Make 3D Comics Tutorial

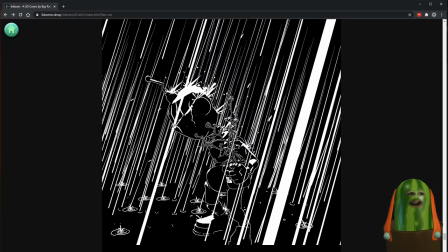481s
When the user's in the comic, they're actually translating the camera in X. That's why it looks a little different than an orbit,
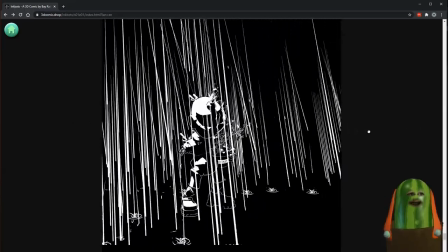489s
because it's actually moving the camera in X. So if you want to emulate what's happening here,
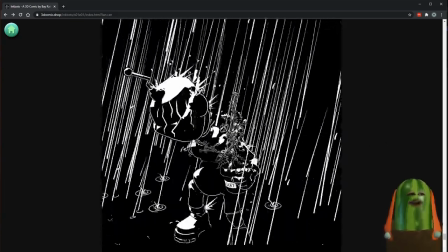492s
it's always aiming at the aim point, and it's always moving in X, but up and down.
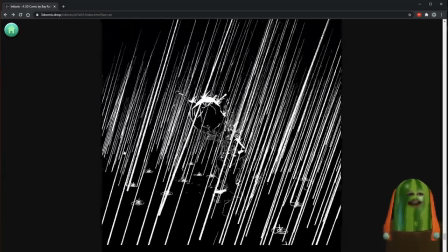498s
It moves up and down and in X, and then it aims at that aim point.
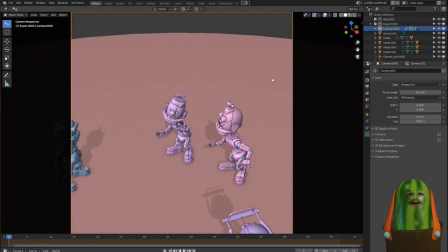501s
So if you want to set up your camera to be nice and work properly, you got to pay attention to what these axes are, which is the X axis is the way that this camera is actually going to move.
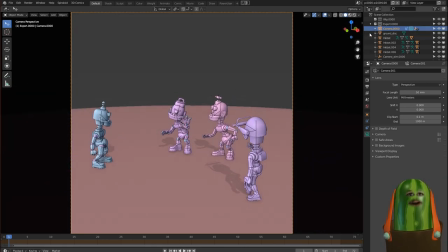510s
So if I grab the camera and I hit GX, you can see this is the motion that the people are going to actually get when they click and drag on the character, or on the panel, sorry. If you try to pan, you notice that you can't.
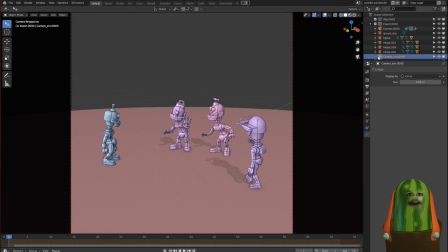525s
And the reason for that is because I set up the camera aim point here. The camera actually has a constraint on it. And this constraint is actually aiming at this aim point. And so if you move the aim point around, you can see that little point in the center, that's what we're actually moving.
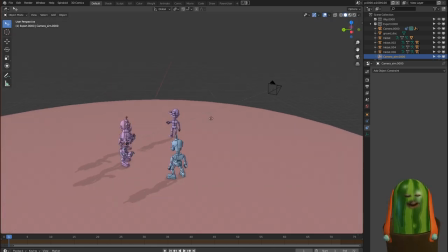538s
So if you look around and you want to move both of them, that point is what the camera is actually aiming at. So if you select both the camera and the aim point, you can move them both together and move the camera around.
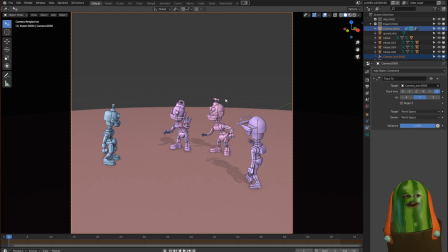549s
So I've got them both selected right now. I'm also looking through the camera. So if I hit G, Z, I'm moving the camera up and down, and I'm moving them together. And you can see that the aim point now is going towards the feet, which is not necessarily great, because if somebody orbits the camera, they're going to be orbiting the feet.
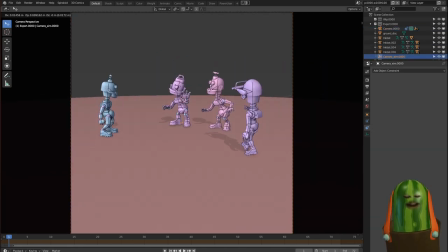563s
And so you kind of want to be very careful where you place this, because this is actually how you're defining the experience for everybody else.
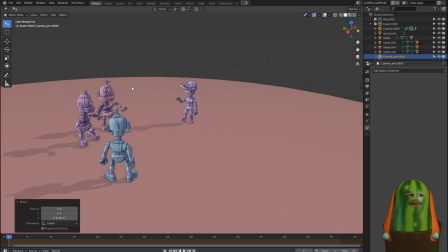571s
So a really common thing that I'll do is I'll select, say, a bunch of things,
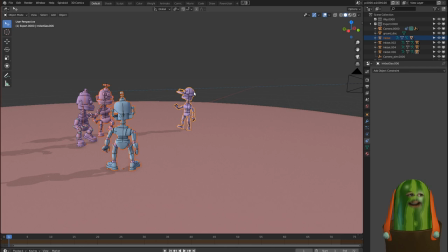576s
and I'll say, okay, I've got all these things selected, and I'll hit Alt-A, which is my aim at selected,
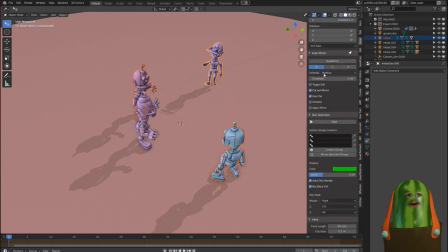581s
which is puts the midpoint in the middle of the selected things. And then I'll go through and working on the actual cursor control. I'll move that up so that it's in the midpoint there, so that it's kind of like in the middle of all of them.
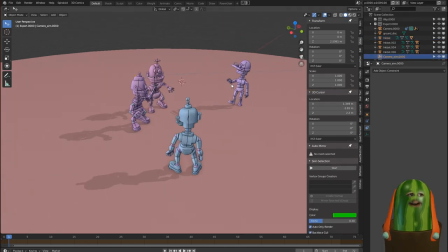594s
And then I'll go and I'll select the camera aim point, and I'll hit Shift S, shift, and then say selection to cursor, which moves the camera aim point to the cursor, which I placed right in the middle of all of them.
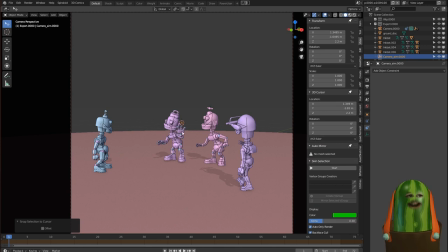608s
So it still looks like the same, but now when I orbit the camera, we're moving around all of them in a nice way. So that's how you sort of define what the users are going to do when they drag.
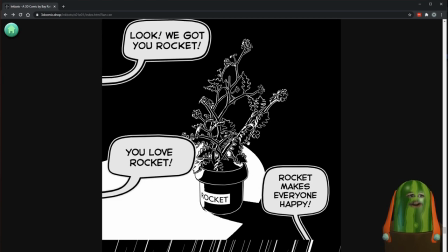619s
So there's actually some clever things that I did with that. I chose to do it because it was kind of fun, because it looks good for like a normal rotate.
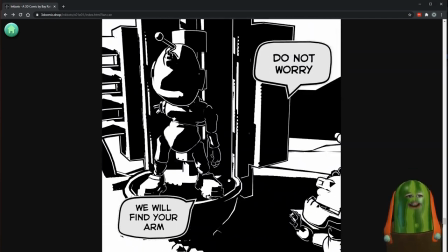626s
And it looks really cool for stuff like this, where I've carefully placed the midpoint midway between the characters so I can get cool framing.
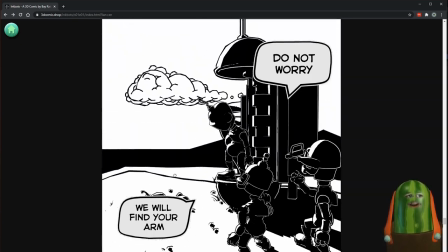632s
So if somebody rotates the camera, they're seeing a lot of stuff that I meant for them to see.
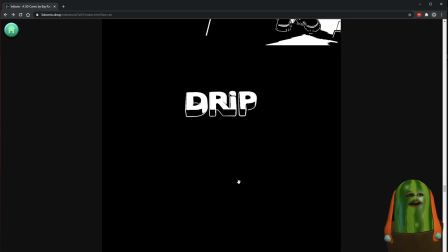636s
Like, for example, up here, if you look at this one, this whole scene is actually rotated on its side.
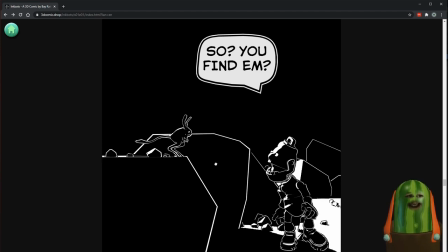643s
So when I drag up and down, it behaves like a normal orbit camera. But when I go side to side, we're actually zooming in because we're moving on X. So instead of orbiting,
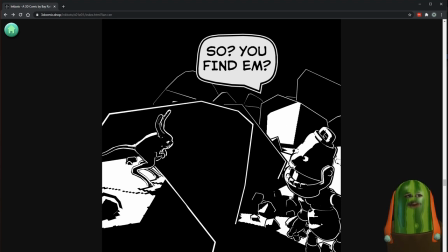652s
it looks like we're zooming in and out, because I think the moment is cooler if it does that. So you can use that for dramatic effect.
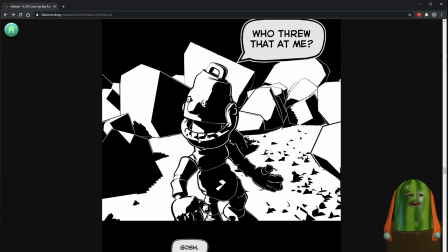658s
And it's pretty cool. So like this one, for example, X is normal, so it feels more like an orbit one.
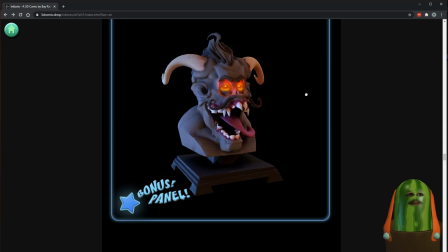663s
And you can sort of get, you can mess with it and play with it and tune it however you like.
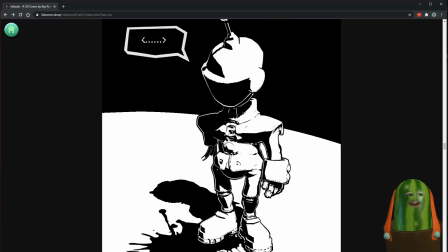668s
This one, for example, has an animated aim point. So when you're back at the beginning, you're rotating around the guy.
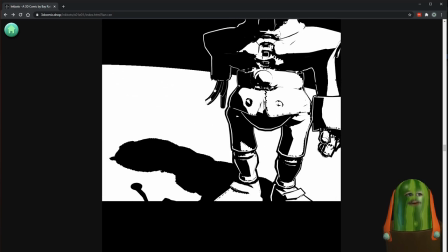673s
But then as you get over here, we're rotating around the cutoff arm. So anything you want to animate, you can.
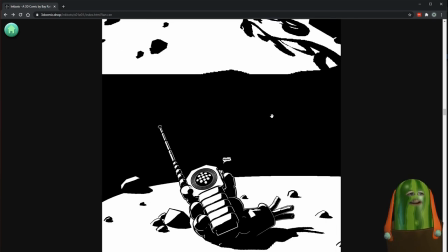681s
Let's see, what else is there? Anything that's cool that I can show you?
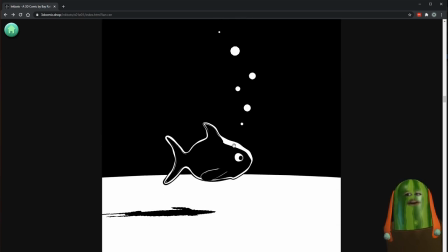684s
Oh, I also do, I encourage you to do stuff like this, where you have like a really simple panel, and then if you click and drag to the right, I hid stuff right off of the frame.
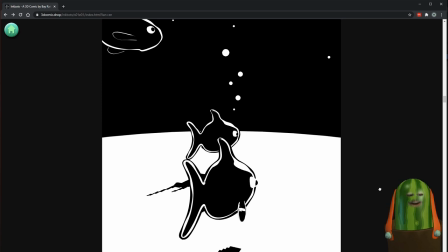692s
So that fish was waiting for someone to click and drag, and it looks cool because like you can hide stuff in the edges of the scene.
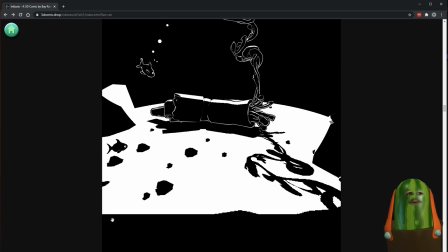700s
So like if you look at this wisp one and you rotate the camera here, it's all cool, but then as you go through, you're like, oh, there's these little fishies that are hanging around.
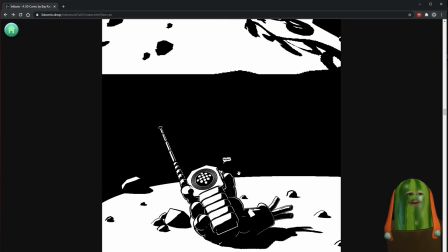708s
And some of the panels, like this one here with the hand, that fish is waiting right off screen.
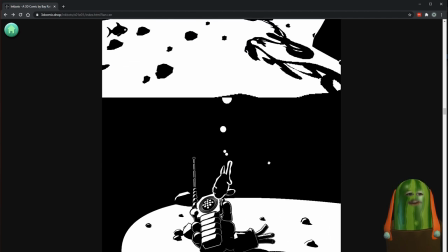713s
So you see him in the beginning and then he disappears. And then if you orbit the camera, you can see him come back, and I knew that the camera was going to move in this way.
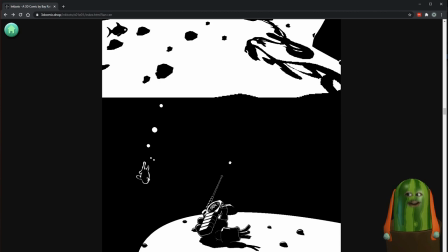720s
So I sort of staged it so that there's an event, a goodie, so to speak.
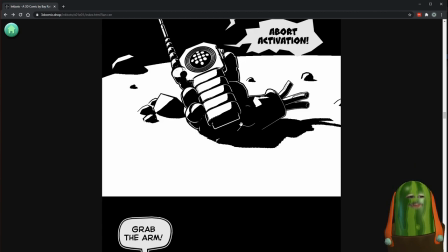724s
I'm probably going to do some other stuff with that, but I'll talk more about that later.